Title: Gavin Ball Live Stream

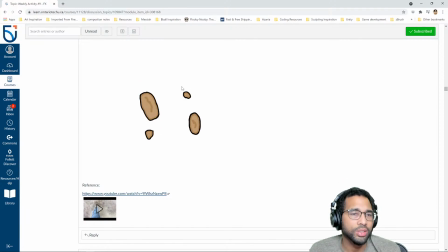Like, really good job. Also have a kind of a thick line on this. For whatever reason, it doesn't bother me quite as much. Not sure exactly why that is, and I think it might be that the thickness of the line seems more deliberate because
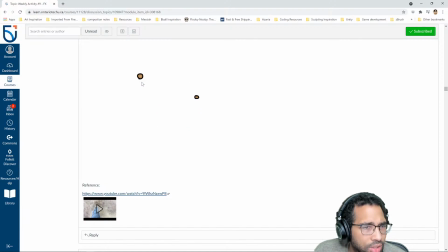within you have thick lines as well. So you have like thick interior lines. You have like a certain amount of harmony within the colors, so it's kind of all just reads together to me.
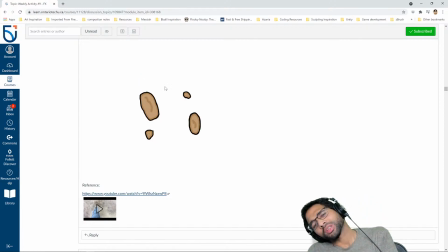So I think that's pretty effective. I will say that I don't think this thick line
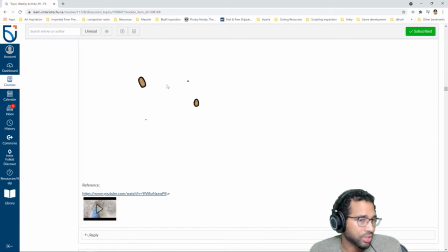helps in any way, but I don't think it hurts that much in this particular case. But this looks pretty solid. I'd love to see it in context. Cool.
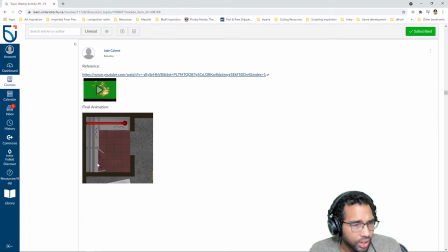I think this is neat too. Nice. Nice to see it in context here too. Cool. Now the only comment I would give for this one is that,
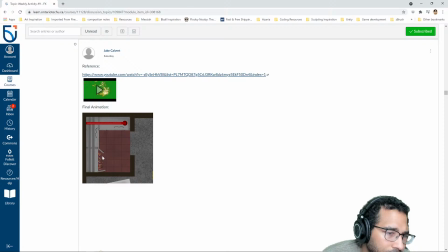see how like at the beginning you have like it sparks here and then it sparks here and then it sparks here,
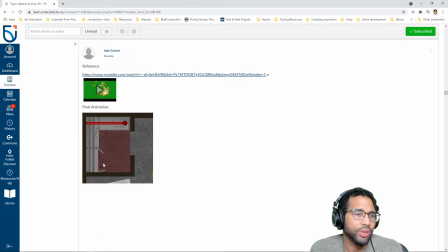so it's kind of uneven. I think that's effective when it all kind of happens together, like it's synchronized. It seems like a fireworks display show or something like that. It kind of diminishes its chaoticness and its realism.
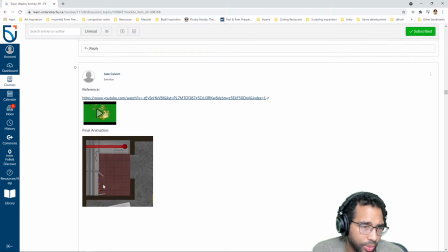So I think the effects overall that you have are great, but be mindful of the timing so that it's not happening like, all in concert. Like it's not all happening at the exact same time.
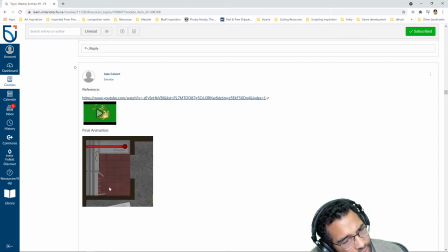So yeah, but beyond that, I think it's solid. I think, you may want to layer this with some other stuff.
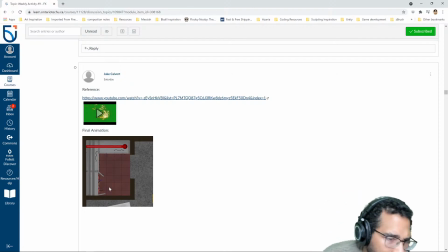It would be neat, and it looks like it's kind of happening, but it's not that clear.
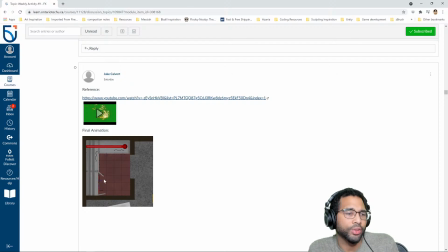It would be neat if these fell on the ground and bounced around a little bit, these little embers or these little sparks, before kind of cooling down and maybe changing color. I mean, not that sparks really do that. They just kind of just spark out. I don't even know like what's sparks.
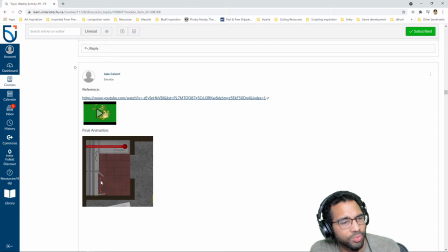They wouldn't be actual things. They just have to do some research and to figure out like what do sparks look like and how do they kind of come to an end. It's not like an ember from a fire, right? Or like a little piece of something that was burnt.
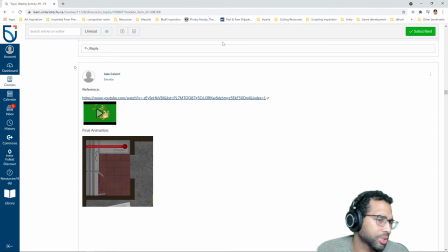It's going to be a little different. But you definitely want them to look like they kind of bounce off the ground if possible. And you kind of have that. But maybe if they bounce a little further, maybe some of them bounce twice and go out a little bit further would be kind of nice.
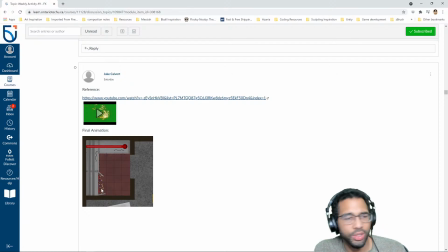That in addition to maybe play with the timing so it's more offset, so it's not all happening at the same time.
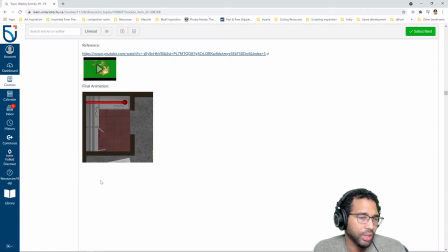So you get more of the spark here and you get a little less of the spark here. You might even try going in, taking your animation and maybe cropping part of it and then playing it,
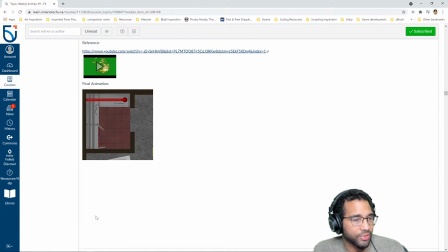cropping this into 3 separate chunks, and then offsetting when you run them, or offset how frequently they run. So basically, if you cut this into 3 separate chunks, so you have a top part,
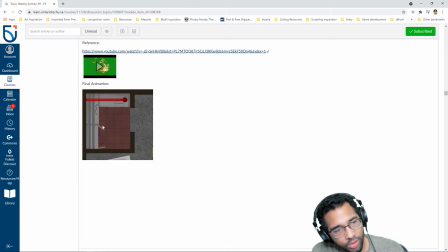middle part, and bottom part, and then, say it's like 30 frames altogether. Imagine if you could fire this one, every 30 frames it loops. But this one fires, it's 15 frames.
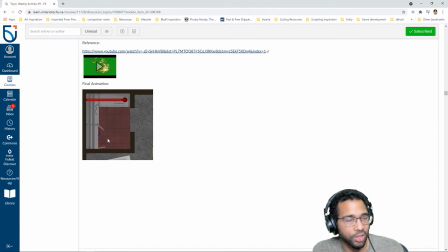So it'll fire its 30 frame animation, and then it'll kind of wait for 15 frames, and then it'll fire. And this one, maybe it's like, you wait 30 frames in between. So then you kind of get this kind of like offset in the overall sequence.